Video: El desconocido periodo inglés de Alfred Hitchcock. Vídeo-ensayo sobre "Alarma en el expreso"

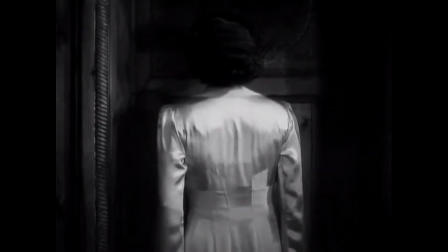(12:05)
Igual esto nos quiere decir que igual tiene unas segundas intenciones con Gilbert, unos sentimientos contrarios u opuestos a este enfado inicial.
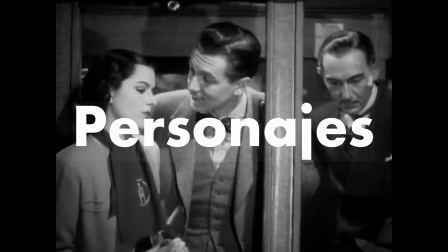(12:17)
Y es que Iris viene a ser el personaje que menos claras tiene las cosas en la película.
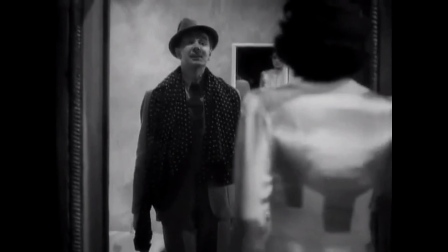(12:23)
Y el viaje en tren no solo será un viaje físico para ella, sino también emocional y espiritual.
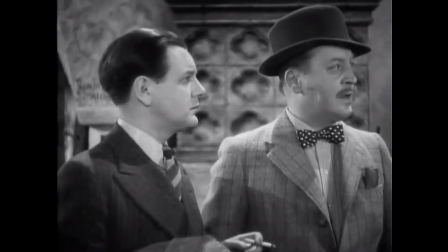(12:30)
En cuanto al resto de personajes, merece la pena hablar de la pareja cómica que muestran Carters y Caldicott,
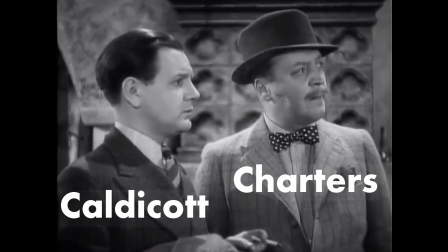(12:36)
un par de señores ingleses aficionados al cricket, bueno,
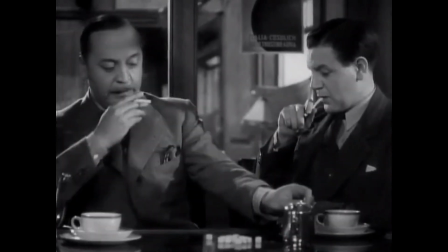(12:40)
más que aficionados obsesos, que aportan gran parte de la comedia a esta película.
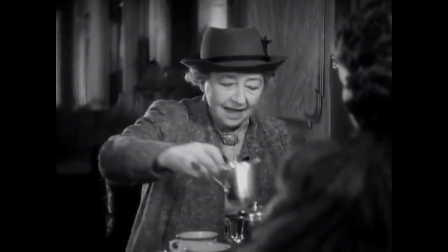(12:47)
Esta pareja tendría tanto éxito que repetirían los mismos personajes bajo el mismo nombre y con la misma
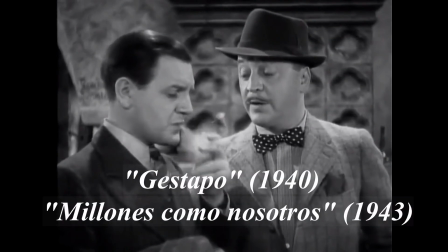(12:52)
obsesión por el cricket en numerosas películas como Gestapo o Millones como Nosotros.
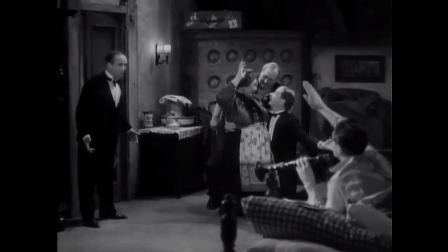(13:00)
Luego está Gilbert, el caballero inglés que se nos muestra en su primera aparición tumbado en la cama, tocando el clarinete.
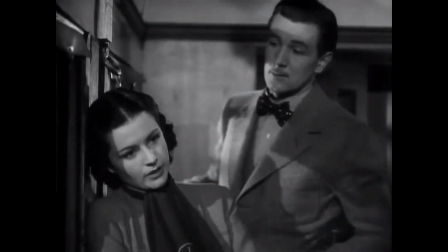(13:07)
Para darnos esa sensación, esa muestra de su irreverencia,
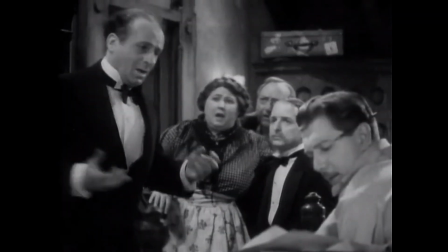(13:11)
despreocupación y persistencia, pues no va a ser el típico gentleman serio y formal.
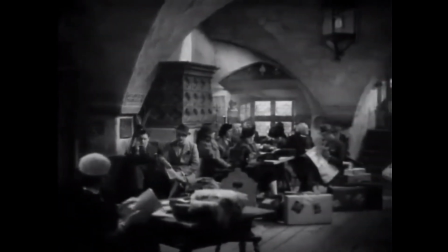(13:21)
Y también hay que destacar que Miss Freud es un poco la luz,
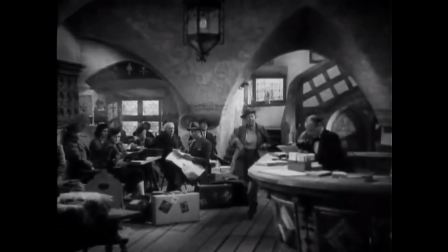(13:24)
la amabilidad La vemos siempre como el personaje que más luz recibe y que vestimenta más clara lleva
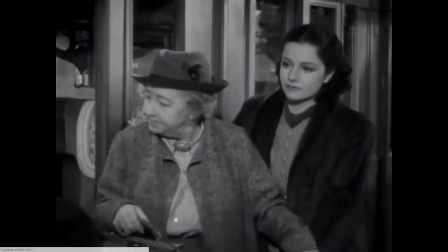(13:31)
La vemos en el primer minuto de la película pasar con una sonrisa entre toda la gente apagada
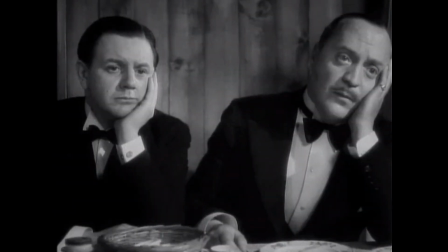(13:36)
La vemos que es la única que saca Carters y Caldico de su apatía Pues la señorita Freud lo que representa en esta película es el pacifismo
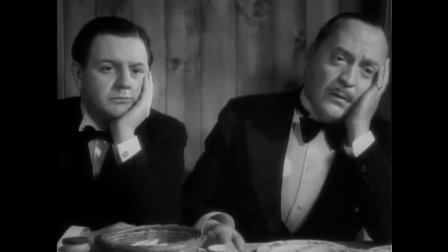(13:45)
Porque el arma en el expreso está cargada de simbología política
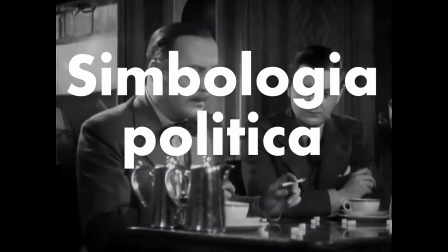(13:50)
Estamos en 1938 y la Alemania nazi hacía poco que había conexionado a
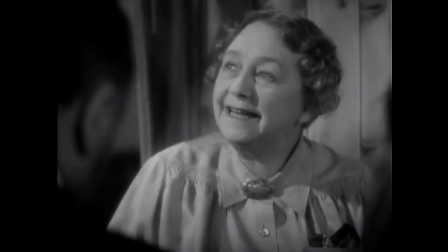(13:54)
Checoslovaquia y Austria a su territorio Mientras el resto de Europa callaba
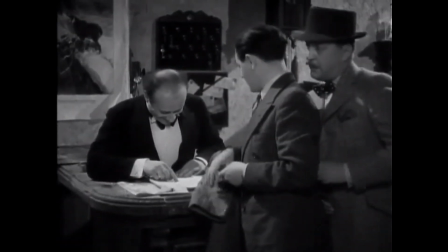(14:00)
Ivandrika representa sin ninguna duda a la Alemania nazi
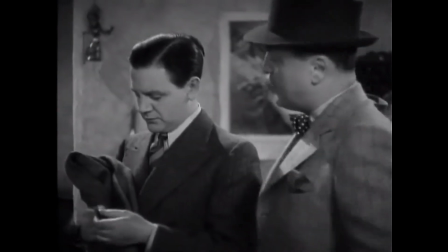(14:05)
Tanto en el acento de los personajes como en comentarios que hacen Carters y Caldicott acerca de su política y su
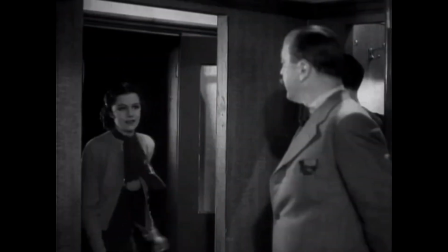(14:11)
revolución
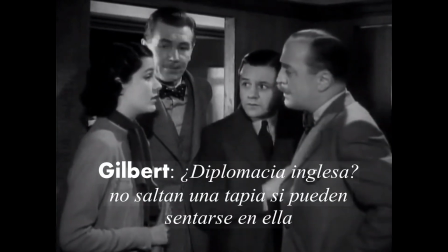(14:15)
También tenemos otros comentarios de Gilbert que dice Diplomacia inglesa jamás
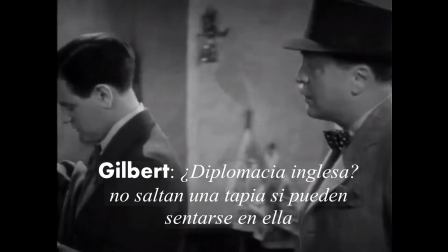(14:20)
saltan una tapia así pueden sentarse en ella O Caldicott que dice Pacifismo,
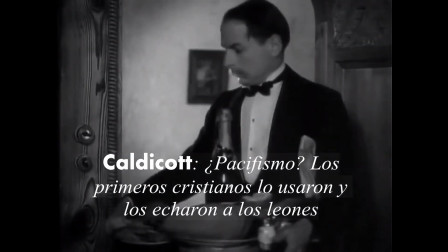(14:25)
los primeros cristianos lo usaron y los echaron a los leones
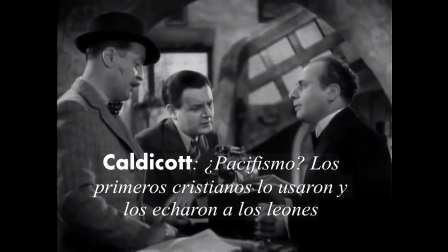(14:31)
Y un ejemplo muy claro de esta crítica también al gobierno inglés y
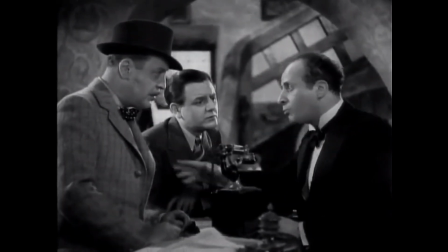(14:36)
a la actitud de Europa en general ante la Alemania nazi Y es un comentario de Gilbert que dice,
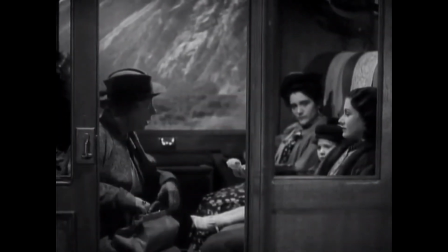(14:41)
respondiendo a Calico, cuando este dice, ¿Quién sabe lo que el gobierno dirá de todo este asunto?
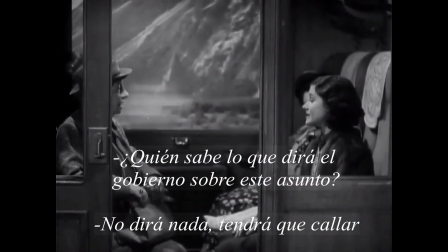(14:48)
A lo que responde Gilbert, no dirá nada, tendrá que callar.
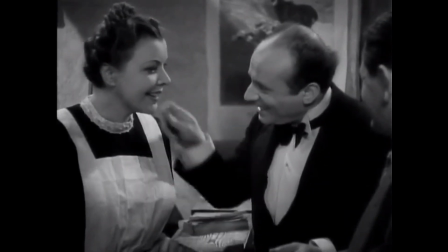(14:52)
En definitiva, un tipo de película con muchas significaciones y aportes que tiene misterio,
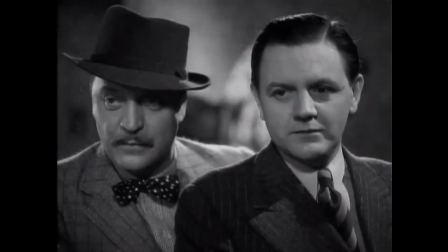(14:57)
tiene conspiración y como ya se dijo es un tipo de historia de las que suelen embarullarse y estropearse poco a poco Sin embargo,
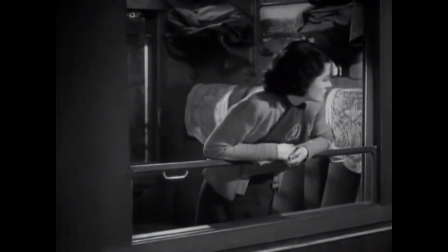(15:05)
el maestro del suspense consigue hilar una perfecta trama bajo un espléndido trabajo de guión para acabar construyendo una obra maestra